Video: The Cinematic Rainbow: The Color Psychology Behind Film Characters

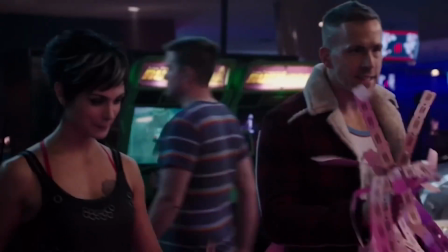However, the role of Red changes when it comes to scenes with his partner Vanessa, where it establishes their romantic relationship and passion for each other.
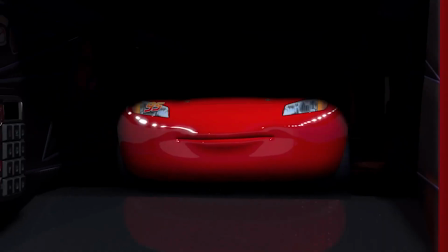Another red character is Lightning McQueen from the classic Disney movie Cars. His shiny red exterior alludes to his outgoing and overtly confident disposition.
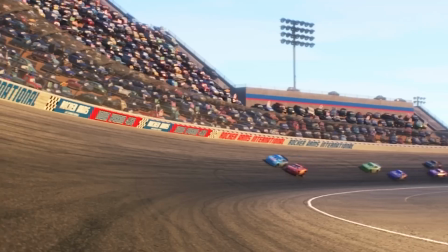The strong saturation of his red makes him literally and metaphorically stand out against his competitors, similarly to Deadpool and his adversaries.
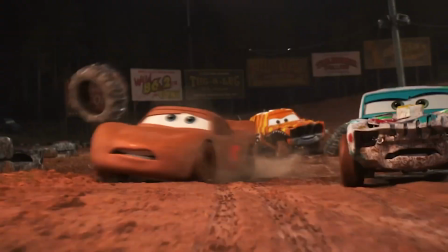At times, when McQueen loses confidence or is humbled, you can see the dust gathered on his paint job, dulling his red and symbolizing the fading of his spirit.
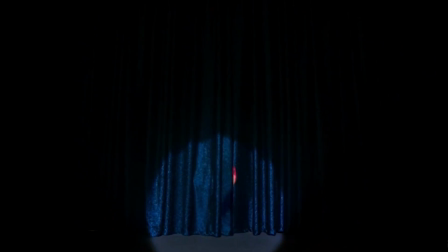One more red character that'll be touched on is Jessica Rabbit.
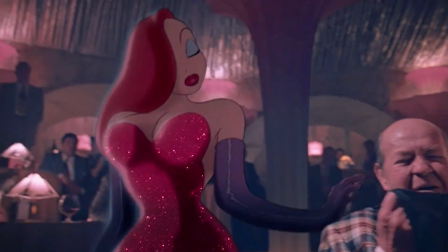Her red hair and dress signify sensuality and lust, helping her earn her reputation as one of the most famous symbols of desire in animation history.
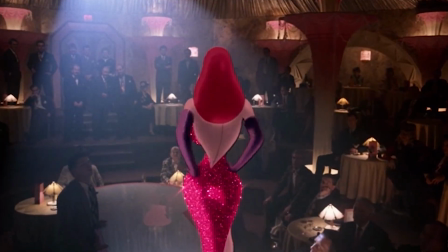She embodies the femme fatale stereotype to portray a dangerous seductress.
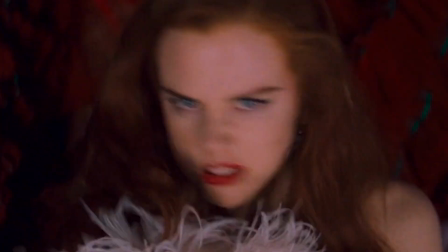Overall, red is typically chosen for bolder, more confident and alluring characters because it's the color the human eye is most drawn to.
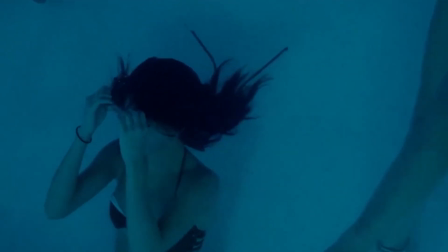When we think of blue emotions, we usually go straight to sadness or, well, blueness.
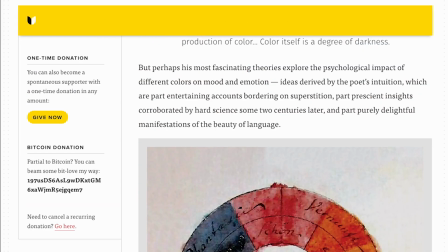In her article, Goethe on the Psychology of Color and Emotion, Maria Popova mentions how,
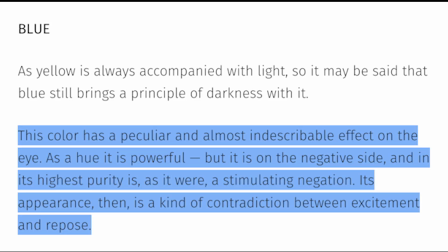as yellow is always accompanied with light, so it may be said that blue still brings a principle of darkness with it.
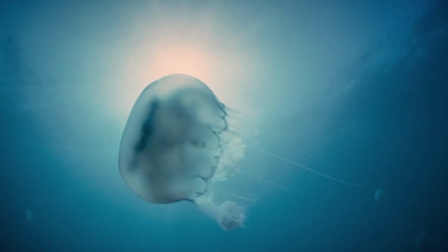The hue is on the negative side, sharing many values with black. Blue is associated with things such as winter, ice, and shade, and therefore evokes a feeling of coldness.
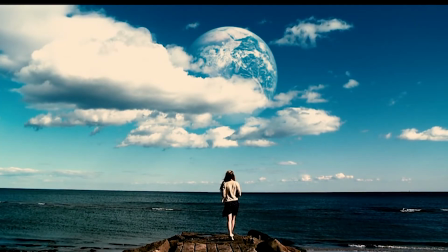However, in other contexts, it can bring feelings of cleanliness, peace, and even spirituality.
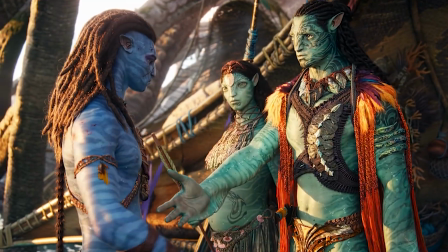The Na'vi are an alien race from the movie Avatar.
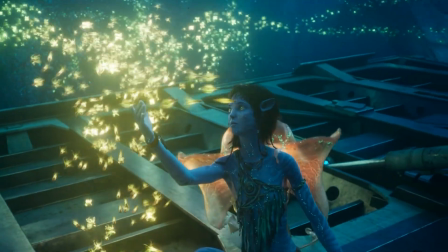The blue skin represents their sacred connection to the world of Pandora and alludes to how their faith in otherworldliness plays a significant part in the storyline.
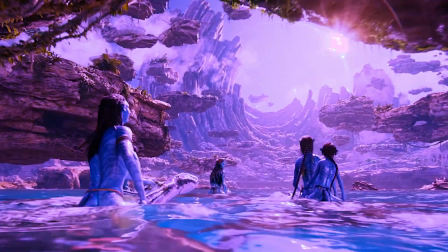Originally, director James Cameron intended to make the Na'vi purple because that's his favorite color.
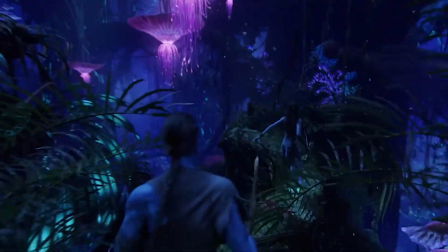In the end, he decided to instead make the planet Pandora purple and the people blue.
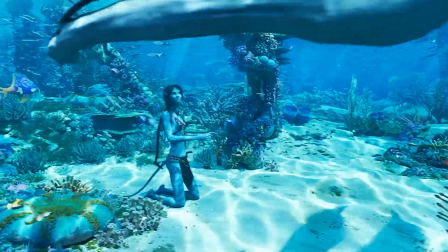In addition, James Cameron loves the ocean and is an advocate for environmental conservation.
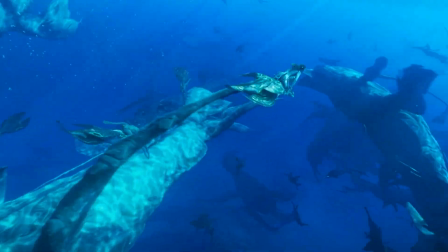The ocean is seen as peaceful and calming on the surface, both characteristics symbolic of the color blue, but can also be dark and threatening under the surface.
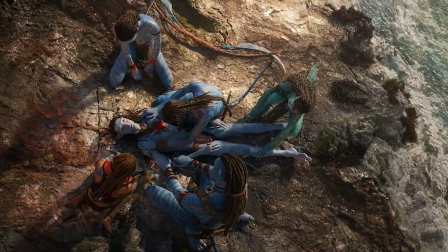The Na'vi face threats from the human race, but have the ability to fight back when necessary.
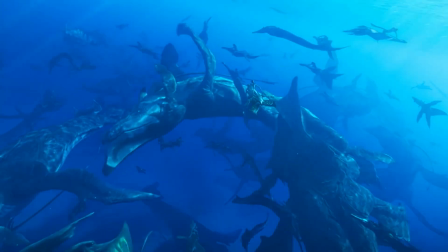This is directly allegorical to the exploitation of the ocean by the human race in our current society.
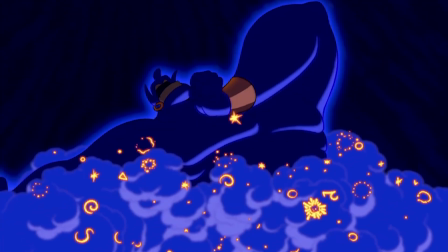Moving on, a character represented by blue on the completely opposite side of the spectrum is the genie from Aladdin.
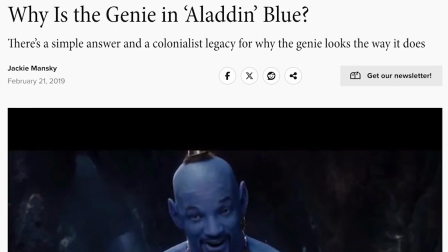In an article written by Jackie Mansky for the Smithsonian Magazine, she writes that Eric Goldberg,
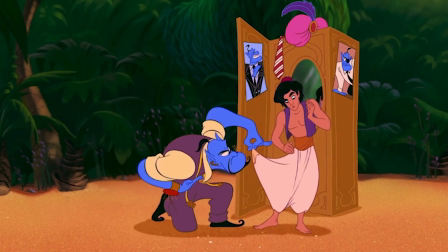the supervising animator for the original 1992 movie, was very clear on the reasoning behind the color choice.
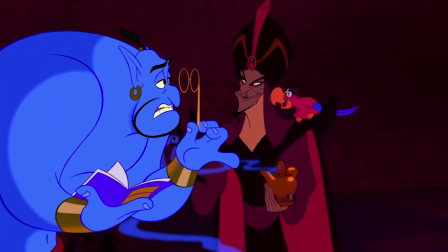It was simple. Jafar is red to represent evil, and by directly contrasting him, the genie represents good.
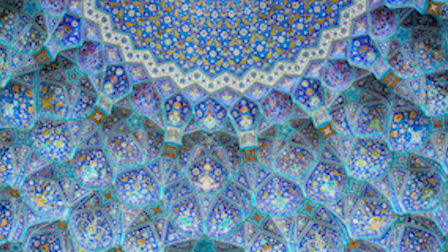Additionally, Goldberg was inspired by certain blues in Persian art pieces and tiled mosques.
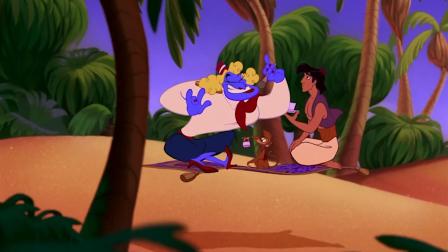He writes that they stand out in the bleak coloring of the desert, and their colors are reminiscent of water, life, freedom, a key part of the genie's story, and hope.
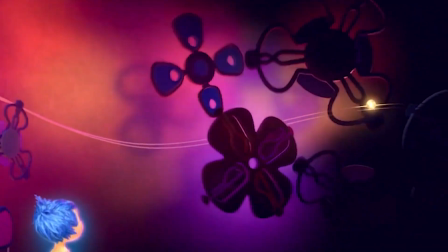One more character that may be surprising to see in the blue category is Joy from the 2015 Disney movie Inside Out.
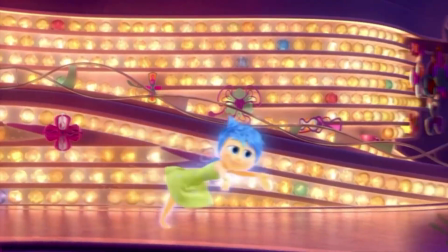Joy is the literal representation of happiness in the head of 12-year-old Riley, along with her other emotions, anger, fear, disgust, and sadness.
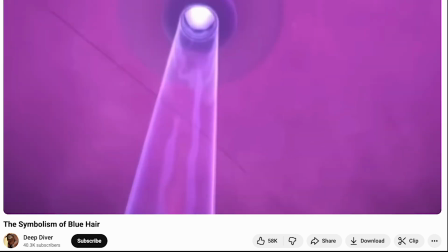Once again, YouTube Deep Diver has a great interpretation of what Joy's blue hair is symbolic of.
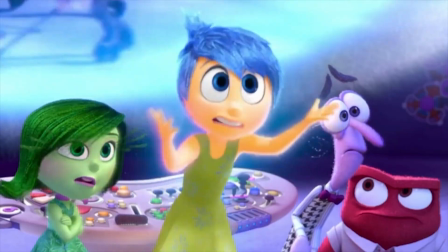At first, all Joy wants for Riley is for her to be happy. As Riley begins to face changes in her life, it becomes clear that isn't realistic.
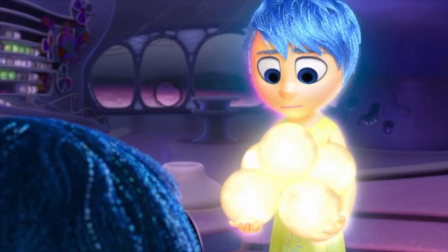Joy goes on a journey with sadness that eventually teaches her to accept that there must be melancholy in the world in order for happiness to be truly appreciated.
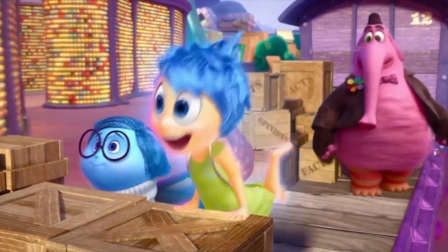The blue hair shows that there was an element of sadness at her side the entirety of the movie. It just took some time for her to come to terms with it.
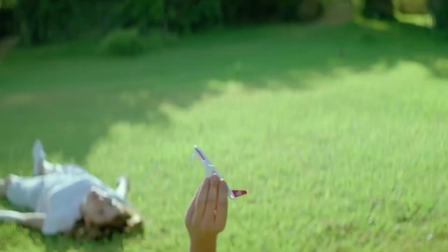Green is the color of nature, growth, and tranquility. It draws forth a sense of calm and healing when depicted in earthly features.
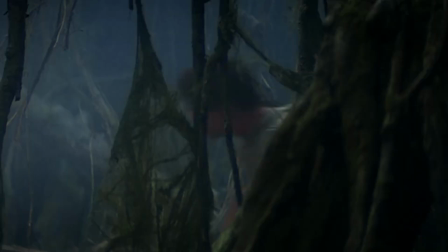Yoda is a character that perfectly embodies green. In the Star Wars franchise, he is the protagonist Luke's mentor.
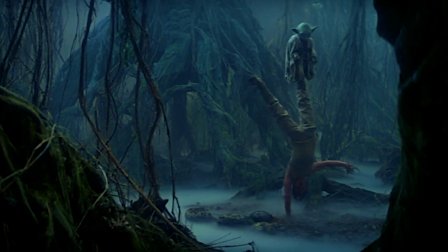Yoda is introduced at a pivotal point in the franchise when Luke begins his training. His green skin represents his wisdom that he will pass on to Luke.
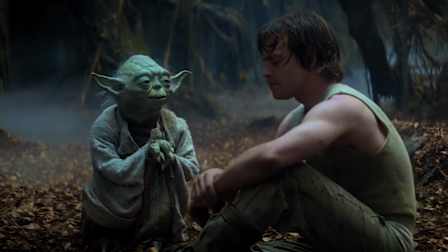The fact that Yoda enters the story during a time when Luke is still inexperienced and, well, green, is overtly symbolic of his youth.
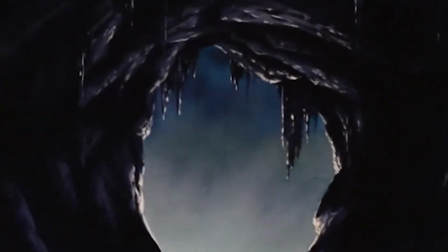Speaking about youth, let's talk about another green character, Peter Pan. The whole premise of the movie Peter Pan is that there's a place called Neverland where children can go to never grow up.
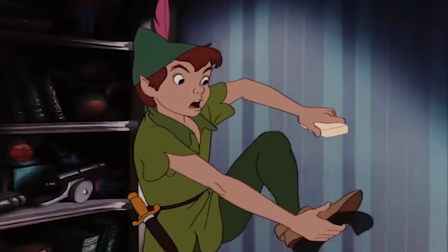Peter is the representative figure for Neverland.